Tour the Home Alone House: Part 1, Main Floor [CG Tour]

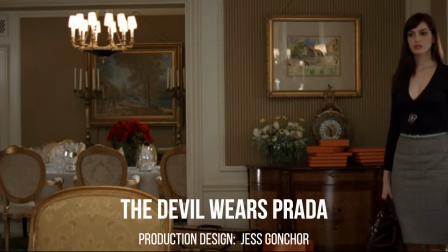Instead of thinking about what is trending and what's popular now,
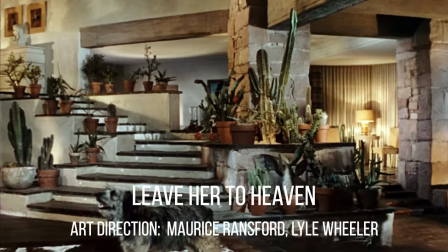use design to create a mood and tell the story of the people who live in your home.
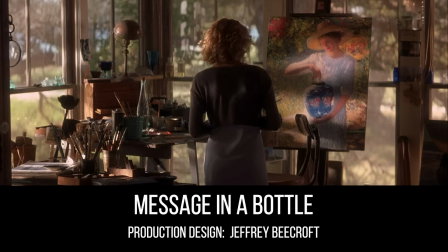You, your family. All great design is personal.
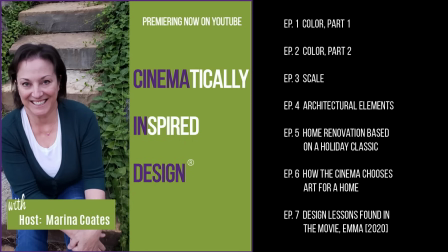I have another show on this YouTube channel called Cinematically Inspired Design, where we learn how to do just that, to use the design secrets from the cinema to help you tell your story and create the mood you want in your home.
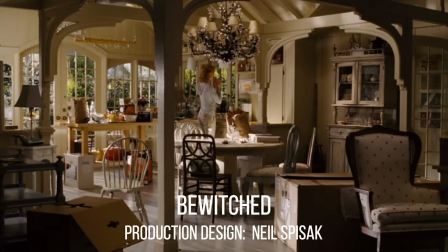We take our cues from the cinema because they are the masters at it.
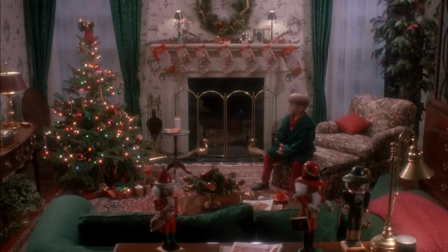That's what they're all about. Now, back to this cinematic masterpiece.
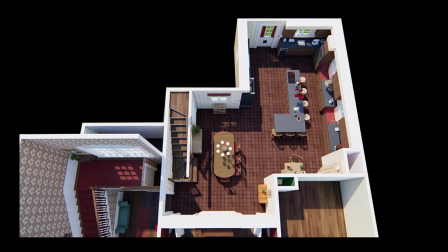Let's look at an overhead view of the breakfast room and kitchen to understand the layout better.
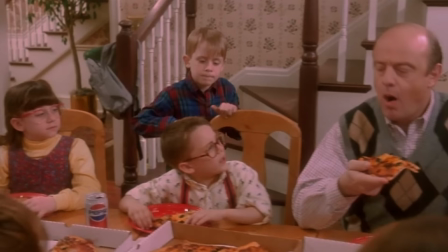This is the breakfast room, the room where these scenes took place.
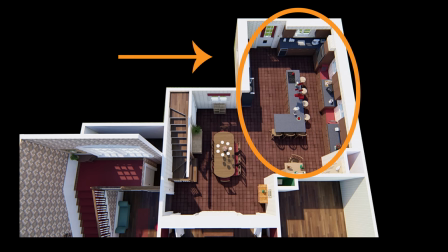Adjoining the breakfast room is the kitchen, which on its own comes in at 477 square feet.
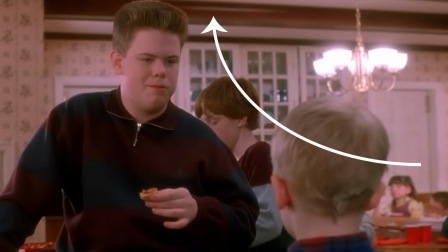One of the biggest surprises for me that I hadn't caught in the movie was that the kitchen has beams on the ceiling.
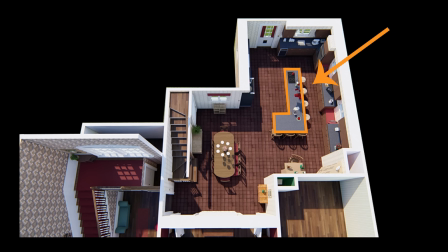Down the center of the kitchen is an L-shaped island. John Muto explains the choice behind the shape of the island. The kitchen is an interesting example of how you have to design for the movie,
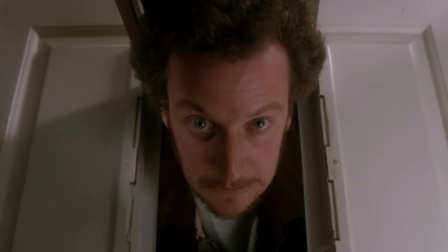because we knew that the bad guys were going to stick their head in the dog door and that Kevin was going to shoot him. So when you think about it, the only way you could really shoot somebody is if you're laying on the floor.
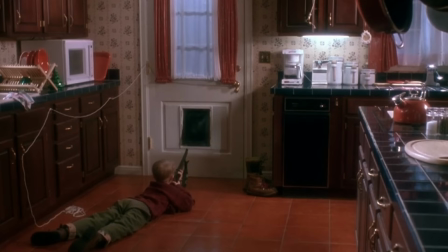And thus was born the long L-shaped island to allow Kevin enough room to lay down.
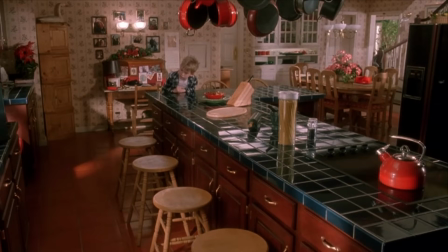Another interesting thing about the island, since the entire home is done in Christmas colors,
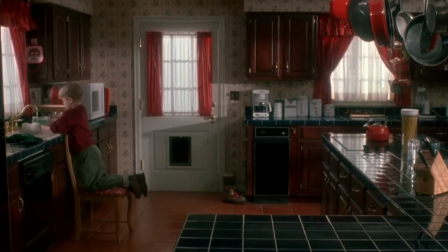red, green, and gold, I had assumed the tile in the kitchen was green.
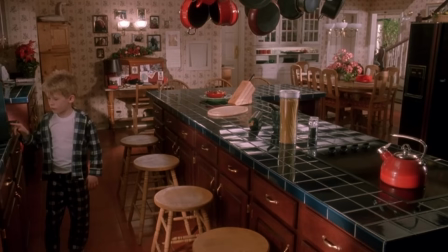But one of the first things I learned from Dan Webster was that the kitchen tile was actually blue.
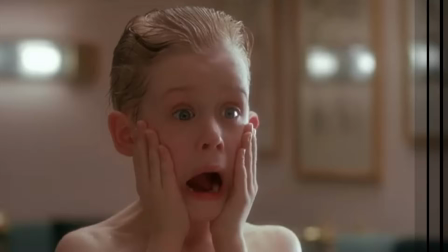Ponder on that one for a minute. Another surprise, I discovered 2 window seats along this wall.
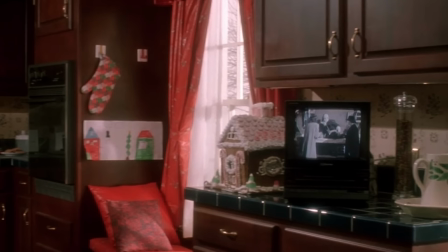You can see one of them in this shot.
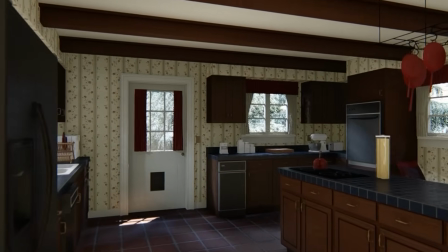But today you'll get to see them in all their glory as we walk through the kitchen and breakfast room.
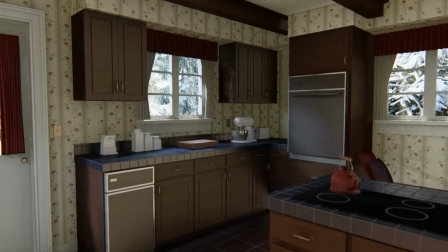One of the reasons I love to create these tours is that we often don't get to see very much of the homes during the movie.
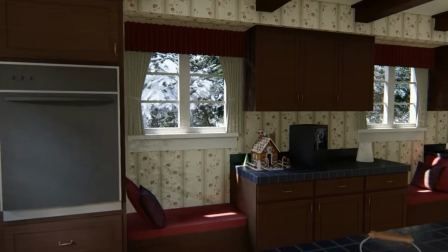We certainly don't get to pause and look around. There's too much action going on in front of the set design.
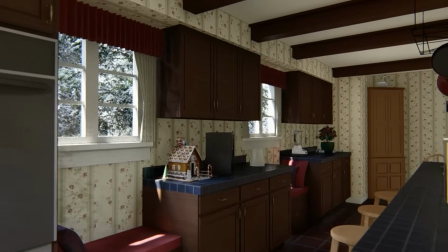The camera whizzes by, actors are in the way, scenes flash by too quickly.
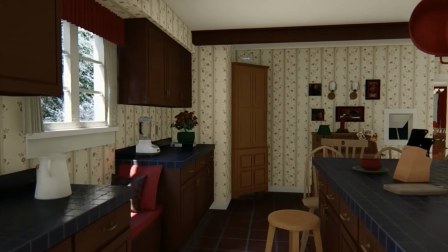Here we get to just enjoy the incredible set design at a leisurely pace.
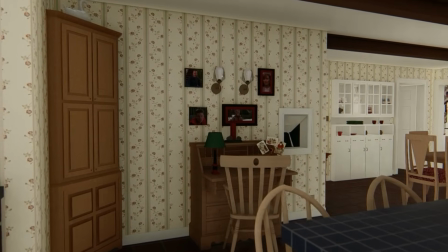We get to just explore the rooms and really discover why we fell in love with these homes in the first place.
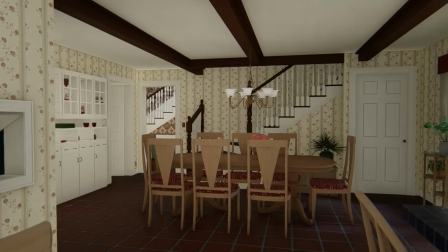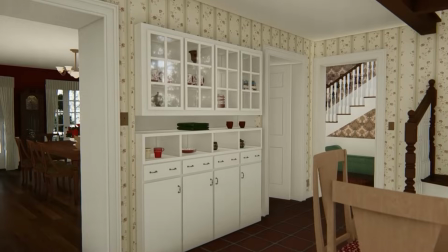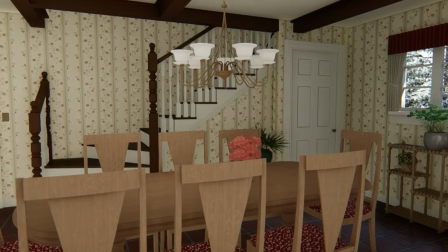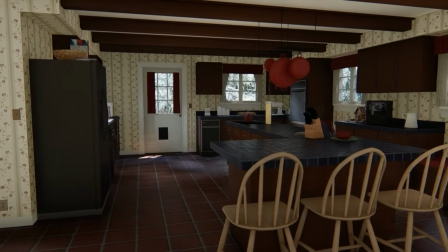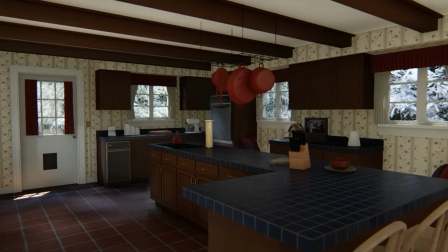Coming up, the full tour.
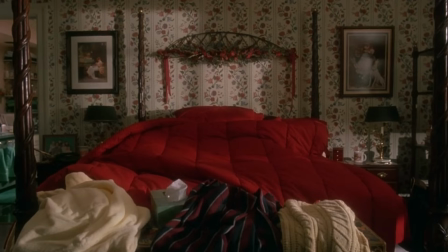You'll notice as we take the tour and as you watch the movie that the colors used are all Christmas colors, red, green, and gold.
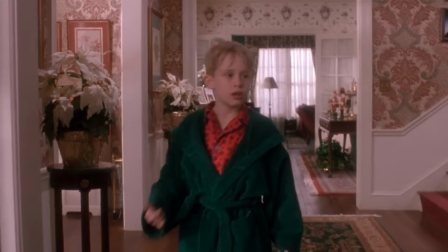That includes the wallpapers and even the costumes. I asked Dan Webster, the art director, about this.
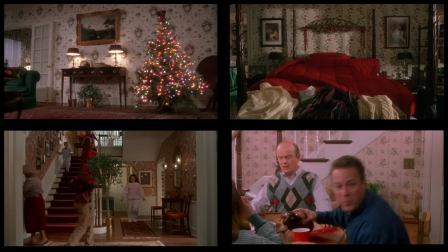He said the heavy use of wallpaper was because for much of the movie, Kevin is alone in the house and only about 4 feet tall.
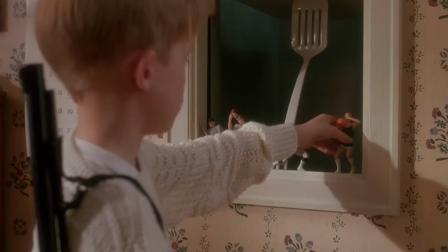So with pattern on the walls, it was made more visually interesting than shooting against plain painted walls.
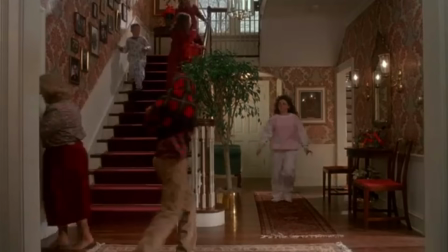And he added they were in constant touch with the costume department and provided them with swatches of paint colors and wallpaper so that they were in sync.
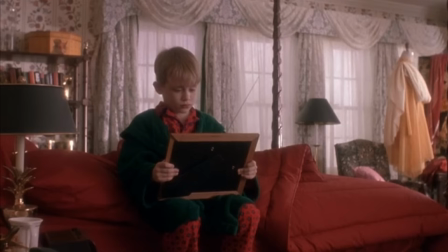Works beautifully.